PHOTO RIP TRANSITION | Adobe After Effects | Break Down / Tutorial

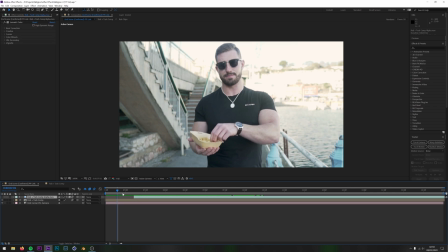(28:39)
Now the only other layer I need to discuss really is this last one, which is this one here. And this layer is basically this one
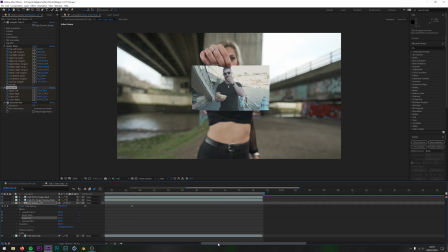(28:49)
from there to there, and I exported it as a whole video clip. And you might be asking me why I've done that,
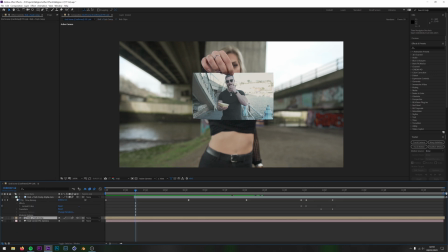(29:00)
but the reason I've done that is because what I did is, if you'll notice, if I switch it on, that I've added some keyframes to speed this up. So if I just play this back quickly, I've added some keyframes just to speed it up.
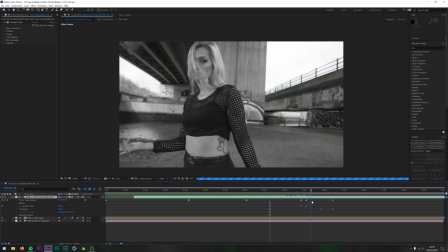(29:19)
That's all those are. And then here I've added a color shift, I think, desaturated it, and a slight keyframes just to speed up as she walks off.
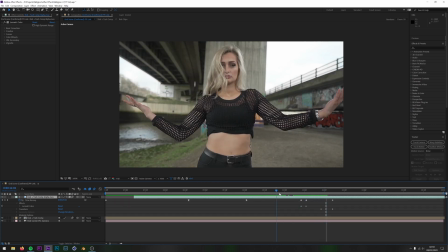(29:28)
And then this is where I had the logo come over. So yeah, what I've done here really is I've just basically time remapped this layer, so you can see that it just helps to hide the fact that she's ripping up the photo, because there is the transition,
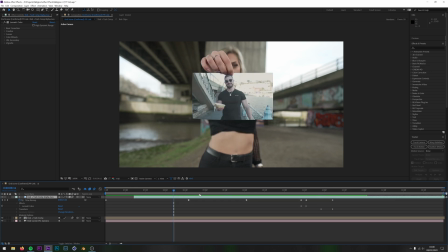(29:43)
and because it's quite quick, you don't notice it there to there. as much. And the reason why I've actually exported this as its own video clip and done it this way
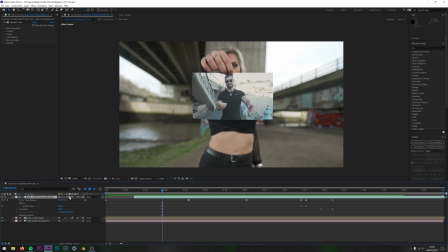(29:56)
is because I like using frame blending when I'm using motion blur. For me, it just gives a much smoother look. It's not as realistic as real motion blur, but I could have used pixel motion blur, or I could have used force motion blur, but they just don't give the same effect in my opinion.
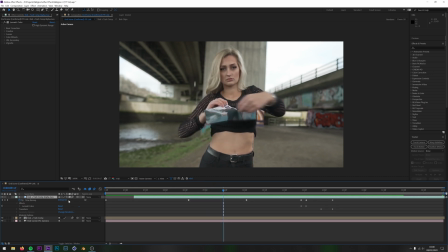(30:15)
So I like to use frame blending. This isn't technically the correct way to do it, but I just like doing it that way. And you can't do frame blending, or at least I don't think you can, using a composition. You can only do it on an actual layer itself.
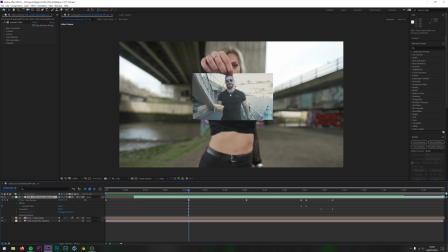(30:29)
So what I did is I knew that this was all shot flat, so any color adjustments I'm going to do to the whole thing anyway, which is what I think I did in Premiere Pro. So what I did is I exported this as its own video clip, and then did some time remapping keyframes on it,
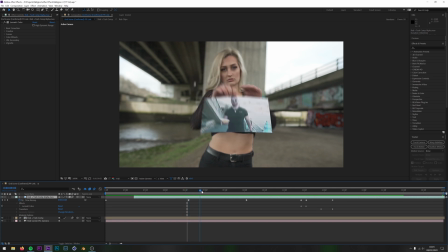(30:46)
there to there, and then I've added some frame blending. So if I actually switch that off and then show you, if I just render this back for you, it just looks so jaggedy. And then if we switch it on,
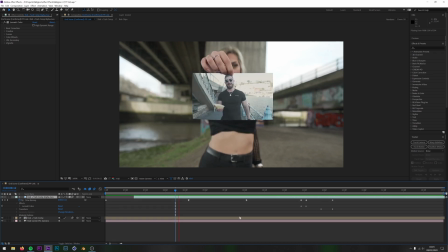(31:03)
how much better does that look? Or at least it does in my opinion.
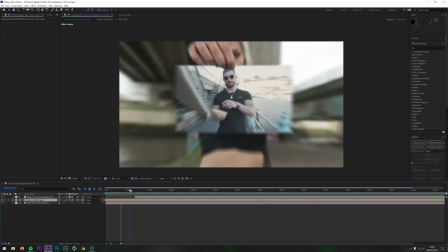(31:08)
The only other thing to note really is the fact that this layer starts here, and that was because when I put this all the way to here and use frame blending,
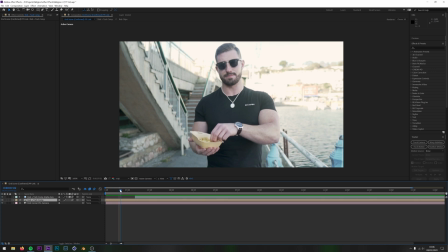(31:17)
it just didn't look right with the motion blur. It just didn't match up for some reason, so that's why I've cut it there,
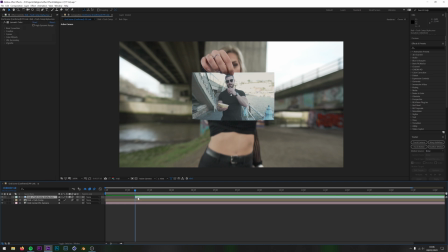(31:24)
this is essentially the same as this here, except for this one has motion blur, or frame blending, sorry, and this one doesn't. But you don't see the fact it goes from one to the other, which is why it matches up quite seamlessly.
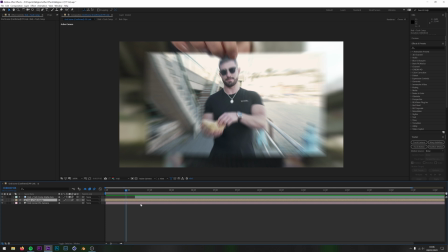(31:37)
This wouldn't be important for you, which is probably why there's not much point going into too much detail about it, but it's just something that I needed to do for mine.
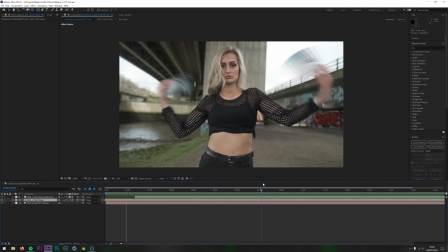(31:45)
Now there's obviously a lot of different tweaks that I've done on this, just because relative to how I've actually used this effect on my footage.
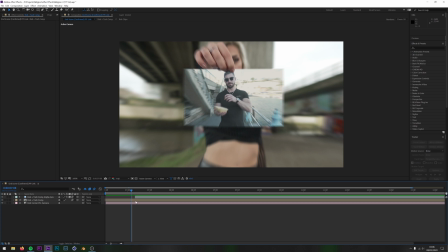(31:54)
But the base of this effect really that you need to concern yourself with is the corner pin,
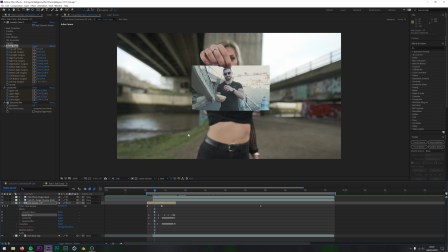(32:02)
and using the tracker, and the Bezier warp, just to make it more rounded on the corners. And another thing as well is the Lumetri color, to fade it out,
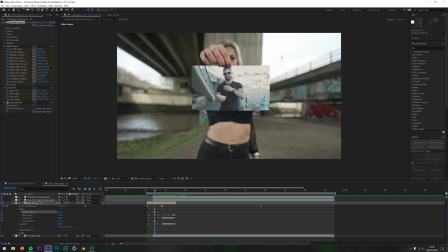(32:14)
to make it look like it's more in the scene. Something I see a lot of people do when they do these sorts of effects is they have the video footage and it just looks like video footage. It just looks like that, and it just doesn't look realistic unless that's the look they want to go for. Another thing you can do is blend modes.
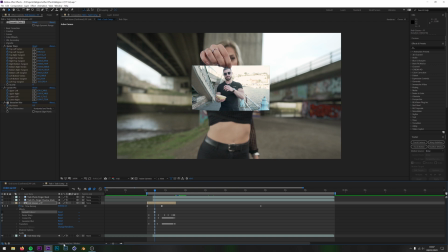(32:30)
Blend modes is another really good one as well. If you come to here and go to toggles, and you can adjust your blending modes. This won't work very well because there's a picture of Rob behind, so that you're going to get a ghosting effect if I did this. But had this been a plain piece of paper that she was using, then I could do it.